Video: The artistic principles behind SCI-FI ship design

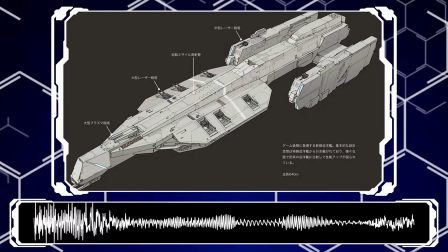Generic greeting and welcome to Science and Sanity, a channel dedicated to bringing my love of science fiction and all its often bumbling silliness to you, the viewer.
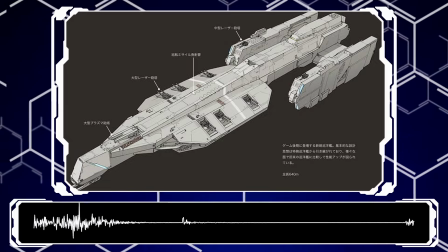Today as a discussion piece we'll be covering how to design a good spaceship. What to do to make your creations memorable, clean, and visually enjoyable.
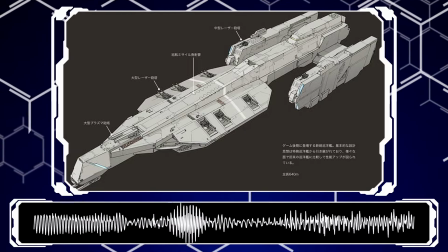Of course, this needs a warning right at the beginning.
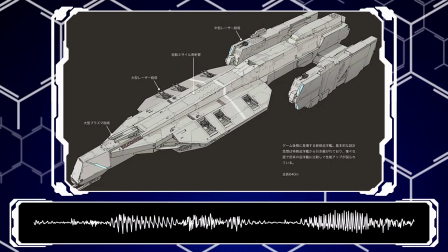While I will be using a few actual, real principles of design that I learned from a year in a fine arts course,
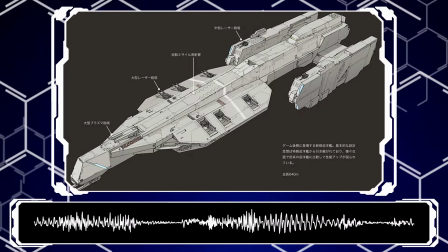this is still heavily opinion-based, and when it comes to aesthetics and beauty, every person is different.
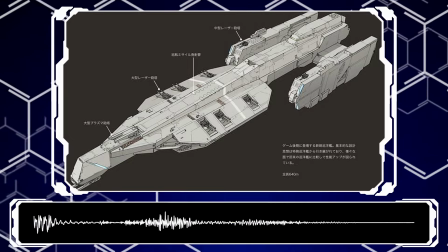Don't jump down my throat if I call your favorite spaceship ugly. It's okay to be wrong, we just have to accept that and move on.
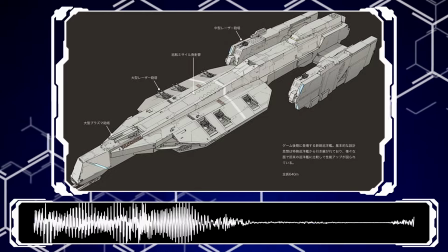This topic was also picked by Sai's patrons, so thanks guys for once again shooting down power armor as a topic to discuss.
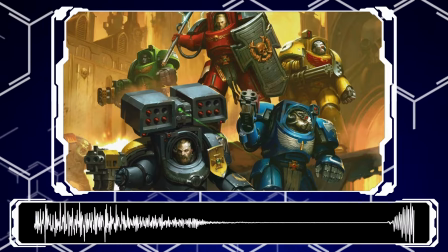You have made the wrong decision for the second week in a row. It's fine though, I know who you are and what you voted for.
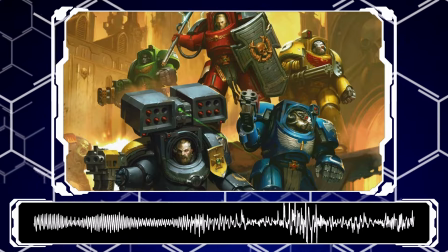And speaking of, if you'd like to support Sai, get access to our content a day early, and have a say in future content, then check out our Patreon, and if Space Bucks are short,
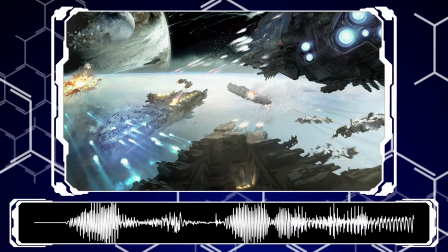like, sub, comment, and share the video since every little bit helps. And with that, let's get on to the actual video, and I'm going to break it down into a few different categories.
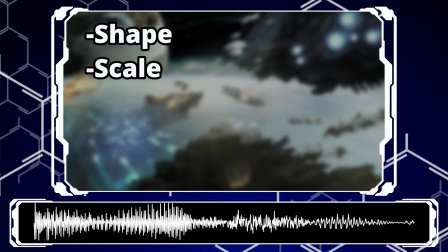Those being shape, scale, simplicity, purpose, and color.
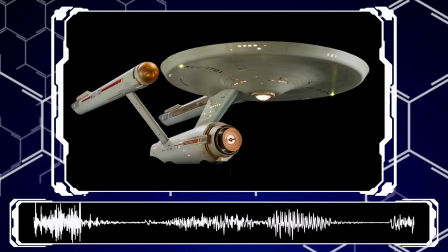The first of which is basic shape, how well the building block shapes of your design are used to convey intention and feel.
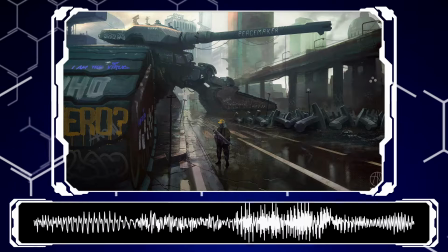Second is scale and balance. How are the different elements of your design sized to convey importance and guide the eye and prevent visual clutter.
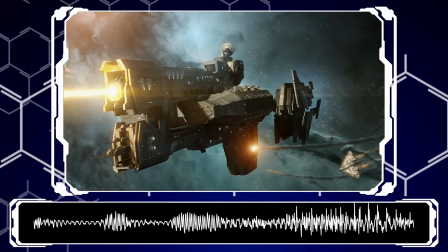Third is simplicity. How clean and clear the design is in distinguishing and displaying its various parts.
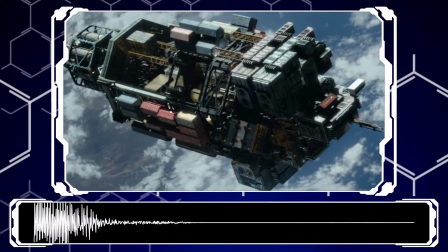This is different from the second one. Fourth is purpose. This is a little off into the weeds.
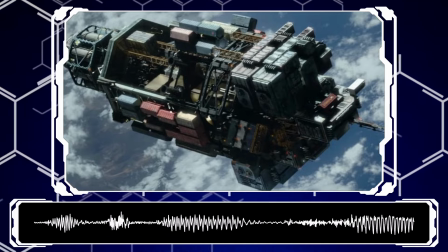How well your design conveys its intended or stated purpose clearly.
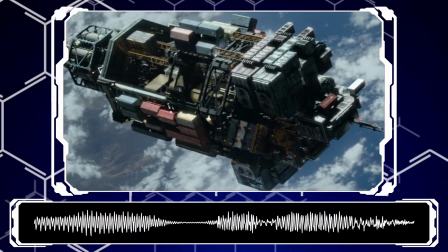If it looks like a warship, but you tell me it is an ice hauler, I will not believe you.
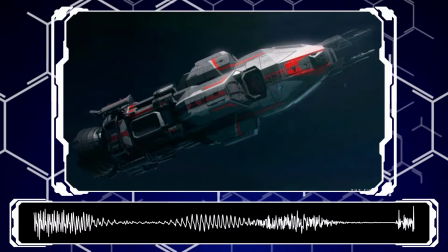And last but not least, is color. How well your use of, or lack of, accentuates your design.
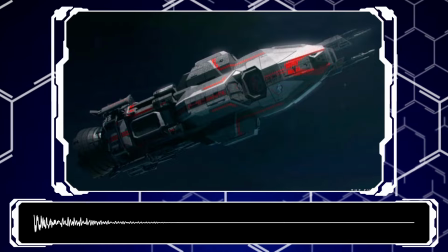That would boil down to SSSPC. How do I make a snappy acronym out of that?
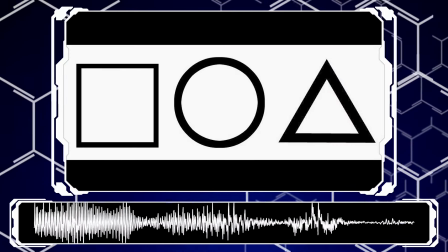So, starting off with shape. Now, something a lot of people don't know, or that is just not general knowledge, is that shapes hold meaning just like colors do.
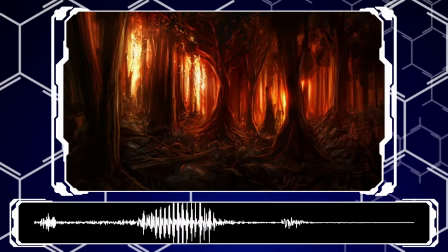Red may be aggressive or bloody, passionate, hot, blue is calm, relaxing, cool, etc.
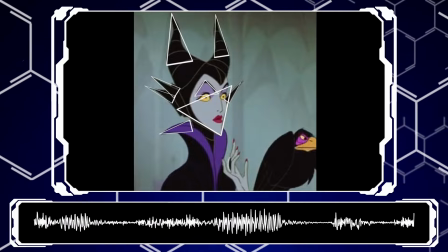Shapes are the exact same way, and the most basic shapes are triangles, squares, and circles.
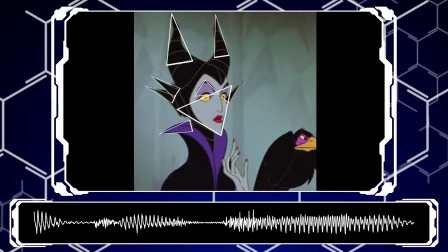Triangles are aggressive and dangerous, they're pointy and imposing, their profile narrows and looks angry.
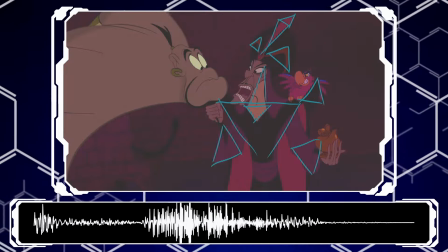Classic Disney villains make use of this like Jafar, whose entire stance is triangular,
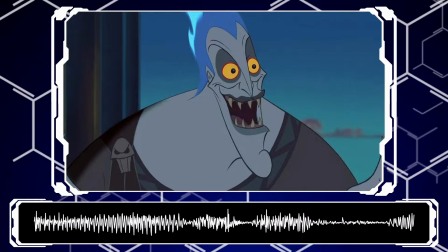or Hades, who is covered in triangular design elements like his teeth, smile, and nose structure, as an example.
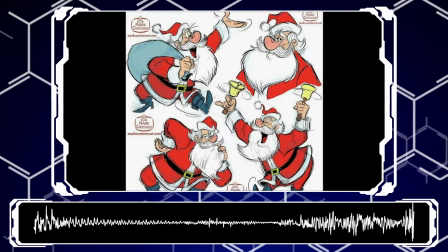Circles are the exact opposite. They're welcoming and friendly, softer, if you will, and reflect a more calm disposition.
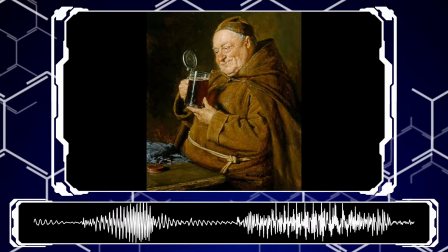Santa, or the classic old good guy priest you find in every RPG,
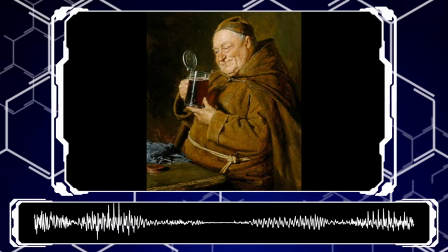are big, round, boisterous figures of safety and joy and general welcome safety.
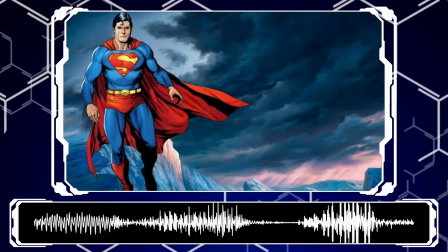Squares are a mix of both and are often a brick shithouse design.
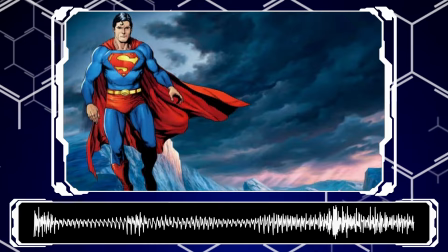Huge, imposing, and often very powerful, but on the more respectable, honorable, and responsible side.
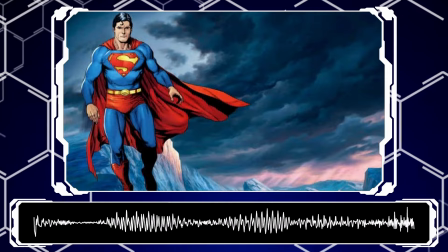They have the feeling of stalwart and immovable characters in design, your classic Superman and knights in shining armor.
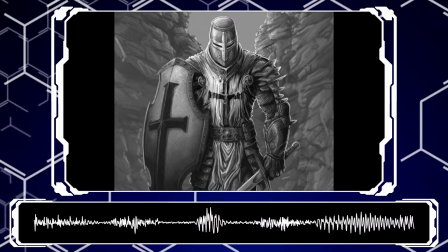Shapes provide the same feel for science fiction designs depending on the feel you're going for.
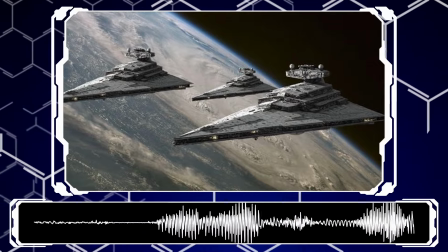The Imperial Star Destroyer is a massive triangle, and it's one of the most aggressively oppressive-looking ships in science fiction.
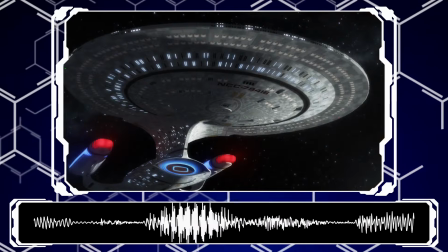On the flip side, the Galaxy Class from Star Trek looks like its role.
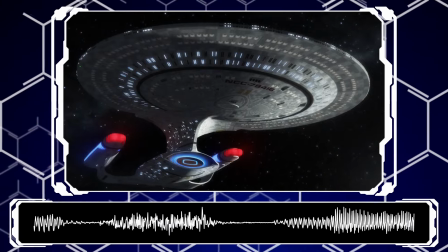A diplomat, a negotiator, an explorer, and exemplar of good times.
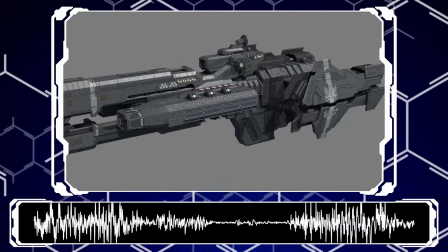Then we have the Paris Class heavy frigate from Halo.
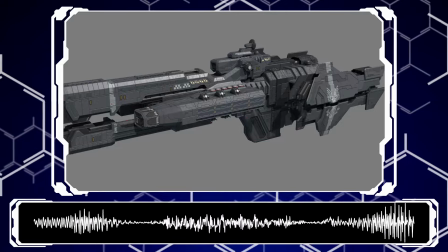From every angle, a series of bricks, but it looks strong, powerful, and it looks and feels like a soldier.
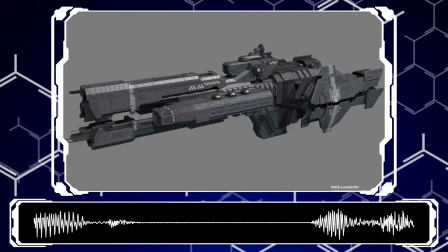Even when it's getting bodied by the Covenant, it's an exemplar of stoic, unmoving duty.